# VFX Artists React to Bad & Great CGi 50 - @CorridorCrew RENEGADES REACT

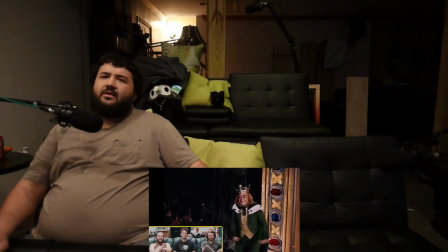[20:26]
1, 2, 3, 4. Look at that cutie.
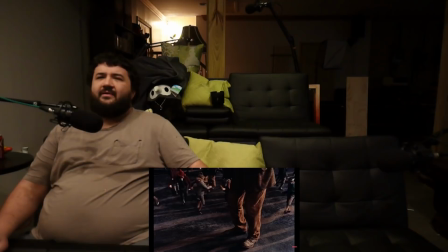[20:34]
Shut up, Sam. Oh. That's crazy.
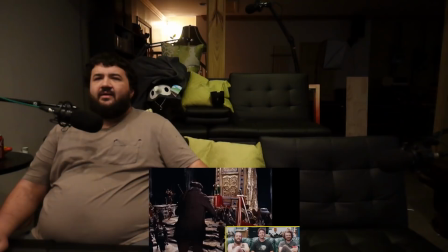[20:39]
Wait, what? No green screens.
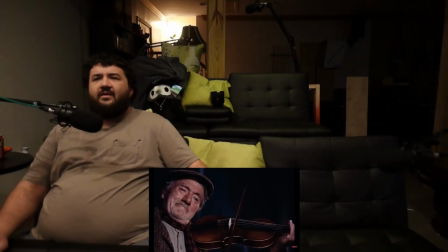[20:44]
It's getting crazier. Dude, he's fiddling so hard. It's like, I brought you a magical instrument from the human realm. And they all like, my bodies, we can't control them. What is happening? Jesus. What are you doing to us? Wow.
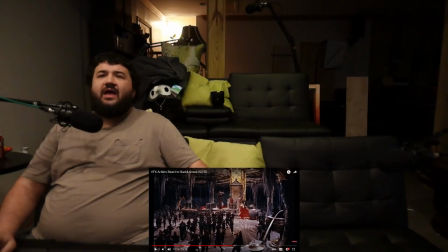[21:01]
Okay. The fact that this is 1959 and they're able, how in the hell are they doing that? How the hell are they doing that in one shot? I mean, it's not like they can just like splice the film out and split it like that because everything is moving here.
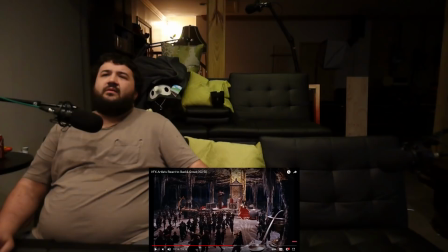[21:17]
There's stuff moving back here. Like, I can tell that that's a matte painting right there. That's like a matte background. I'm looking at this and I'm trying to figure out like what's... Look at this in the foreground right here.
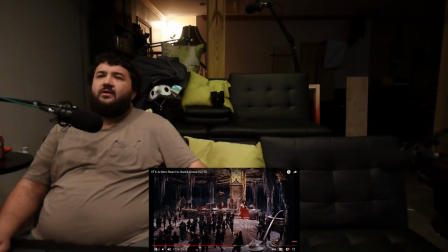[21:33]
There's so much that they're playing with in terms of perspective. Holy hell. Doing to us? I won't stop playing until you give me your gold. Yes. I mean, are we seeing a bunch of like forced perspective stuff?
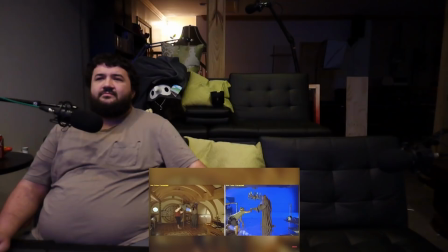[21:50]
Let's talk about forced perspective real quick. So, in order to make somebody look big and somebody else look small back in the day before you could just cut people out and move them around in your screen with your computer,
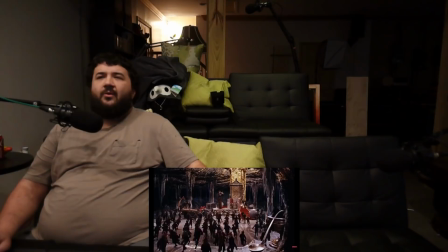[21:57]
you basically need to have one actor be close to the camera and the other actors be far away because at the end of the day, the camera is just giving you a two-dimensional image. You can't look at the image and tell what's close and far outside of just the cues of what you're looking at on screen. So you can fake it. So that's how they had to approach this. See, the swap perspective stuff I get because I saw them do that in Lord of the Rings, and when they showed the stuff behind the scenes, I'm like, oh, so that's how they did it. You know, the forced perspective, you know, because you would have Ian McKellen up here, and then you would have Billy Boyd and Dominic Monaghan back there working, you know, on the dishes and stuff like that in the opening segment of Lord of the Rings, or in like the opening Shire scene in the Lord of the Ring. But yeah,
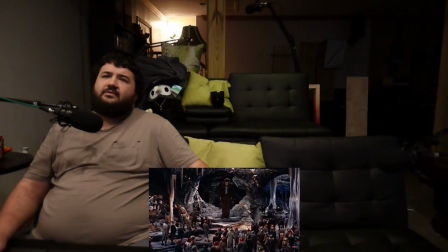[22:43]
dude. Because, you know, you don't have green screens, you don't have computers. They can do matting where they can cut something out and stick it in the frame, but that doesn't really let you move around. You can force perspective this one, where you have him really close to the camera and then a large set in the background. But watch as he walks off. This shot's amazing. If you're going to do forced perspective with this, there's going to be a seam in your set.
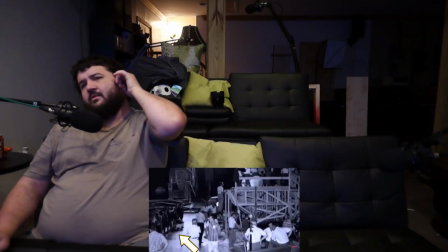[23:03]
There would be a cutoff there of a platform that's raised up and closer to us, and then like a larger floor that's in the background.
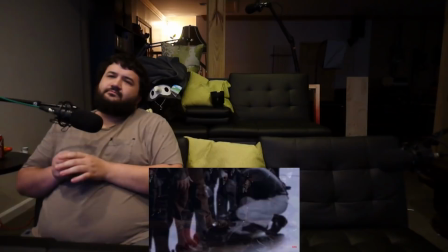[23:10]
Yeah. So what they did is they actually designed their set to have these streaks painted on it, and they matched the paint lines from the little platform.
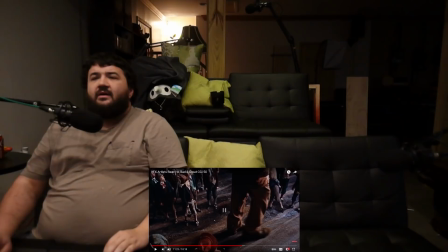[23:17]
I see them. I see them down there. Behind the camera. Hold on. Right there. From close to the camera to the platform. They had him walk close to the platform to throw out the perspective.
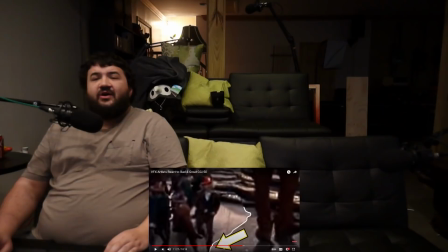[23:28]
Dude, that's awesome. Behind the camera. Same thing with this. Pause it right there. Oh, I see it. Yeah, oh, right there. Foot goes below it. His foot goes below the perspective line. So, yeah. Damn. Behind the corner? That's really well lined up.
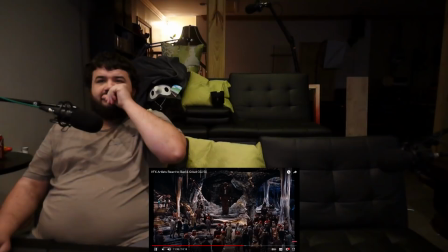[23:43]
They're using the curvature of the rock to motivate the seam a little bit there. Yeah, you can really see the edges once you start looking for it. But I love this. It's so cool. Okay, but what about that shot? I think this is just a matte. That's got to be a matted shot.
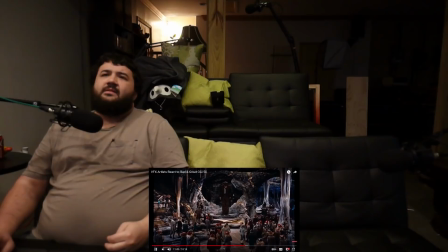[23:56]
Because it's got to be a matted shot. You can't do that. But the thing is, for this to be a matted shot, it means that he didn't just go stand there on the set. You see, if this was a matted shot, he wouldn't be able to move. That's the thing, but he's moving. How is this possible? Because that part of the set is like, that's like a 50-foot high ceiling.
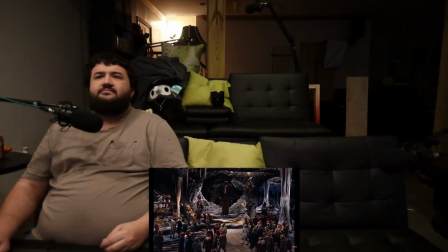[24:12]
Wait a minute. What if he's on a platform that's hanging in the center of a room?
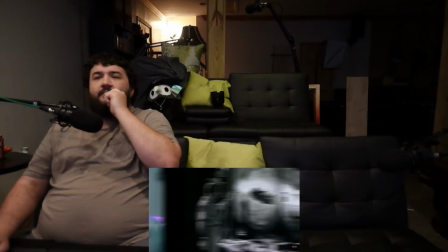[24:17]
He could be. Because you think, how tall would that ceiling have to be? And how much room would you have to put that ceiling to build that?
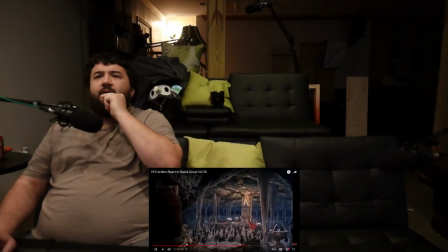[24:22]
I think that's not a real ceiling. I think that's a matte painting. And if that's a matte painting, that means that he could be standing on scaffolding and the matte painting's just covering the entire scaffolding.
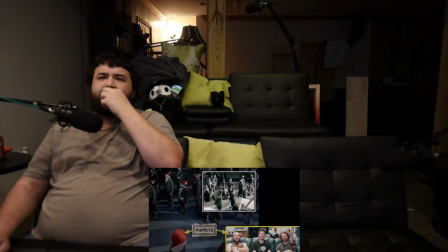[24:30]
Yeah, yeah. Oh, is this the behind the scenes for that? Yep, that's totally a freaking platform. So the doll's in the foreground.